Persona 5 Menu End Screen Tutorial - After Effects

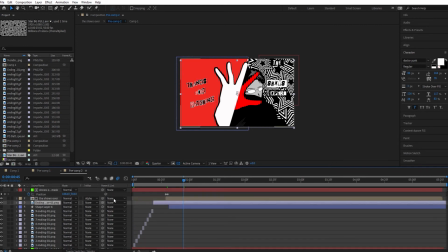972s
So all it is just go to effects, add a wiggle, and turn it up quite high at the start,
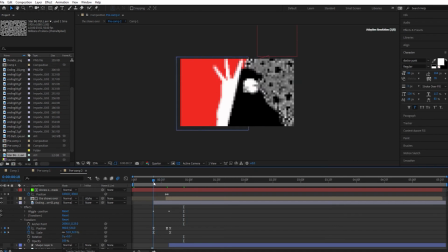981s
but then animate it here so you can see it starts off as 5, then quite quickly comes down to 0, because you're only wanting that sort of that smack on the screen, and then it like slowly disappear. You don't want it to go like smack and then straight to 0, because it looks a bit unnatural.
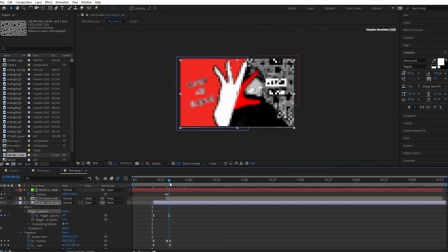1000s
But yeah, having a couple of frames and it gets slower and slower, unless it like impact.
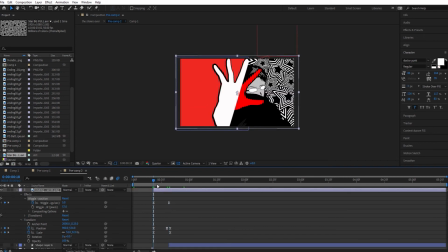1008s
And also you can add the scale into it, which you don't have to do, but it kind of adds to the effect. And if you need to move the position a little bit, you can do that. You could move the positioning quite erratically, so that would help with the impact, or you could just move it a little bit just to
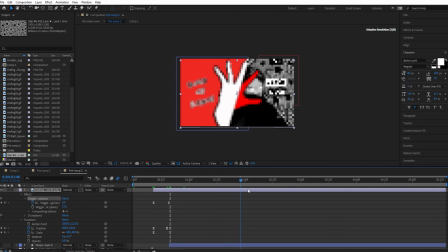1028s
move it around, basically, if it's covering something or not covering something.
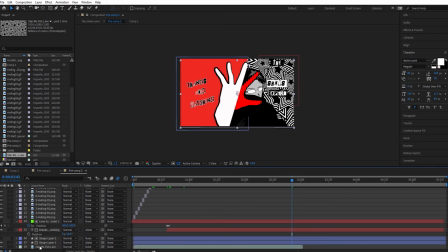1033s
And then also as well, which I didn't show in this, but once the animation is all finished, I added a white line behind it. So to do that, you would just draw a white line from wherever you wanted to start to wherever you wanted to end.
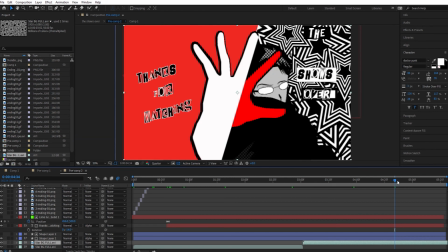1049s
Go into add trim paths and just keyframe that
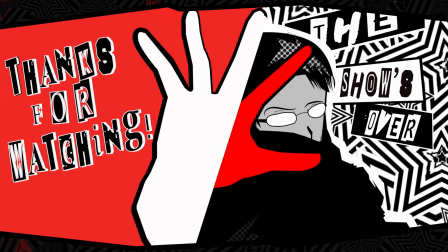1056s
start to end quite quickly, and that'll kind of like solidify that the animation is over.
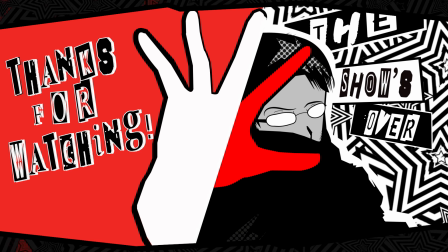1063s
Then just have the animation play out as long as you need it to. So mine's a couple of seconds, yours could be, you know, a lot longer if you wanted it to. You could use this as a background for an entire video or something like that. But yeah, that's going to do it for this tutorial. So hopefully you found this helpful.
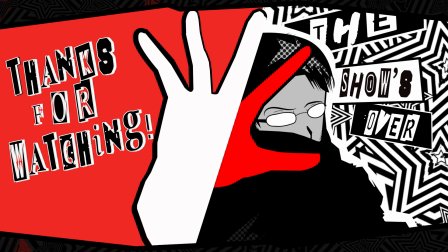1082s
If there was anything that you didn't understand or you wanted a bit more in-depth of an explanation, just leave a comment and I can either show you, or I'll try and, you know, type you an explanation.
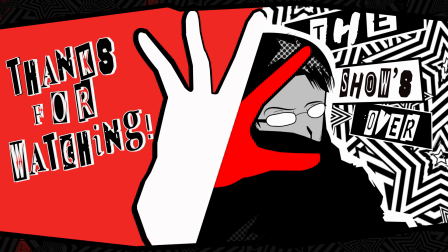1095s
But yeah, that's going to do it for me. So yeah, again, thanks for watching. And I think this is probably the last one that I'll do, because a lot of people have been asking me how to do the intro, but let's say it's going to take such a long time to explain. It literally took me about 8 hours to make, and obviously that's kind of,
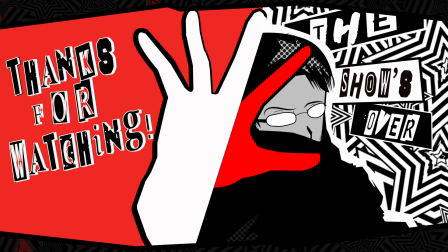1114s
I know what I'm doing now with it, but it's still going to take a long time. And after doing this one, it struggled, my computer struggled to record this.
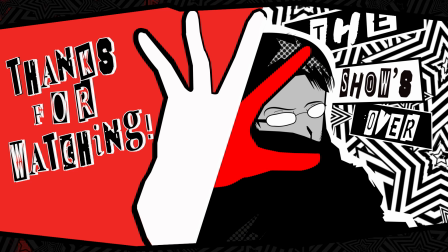1126s
So that intro has so many layers and pre-comps and moving things, and yeah, I don't think it'll work. What I might do is see if I can get a preset file made and just say, like, just change the text here, and that'll work for you, but we'll see.
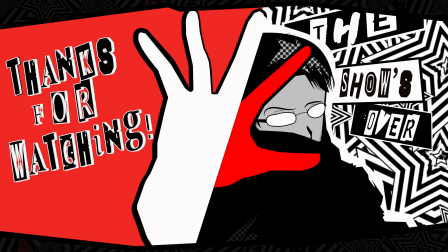1146s
But anyway, thanks for watching, and I'll stop rambling now because this is over 20 minutes. So yeah, bye.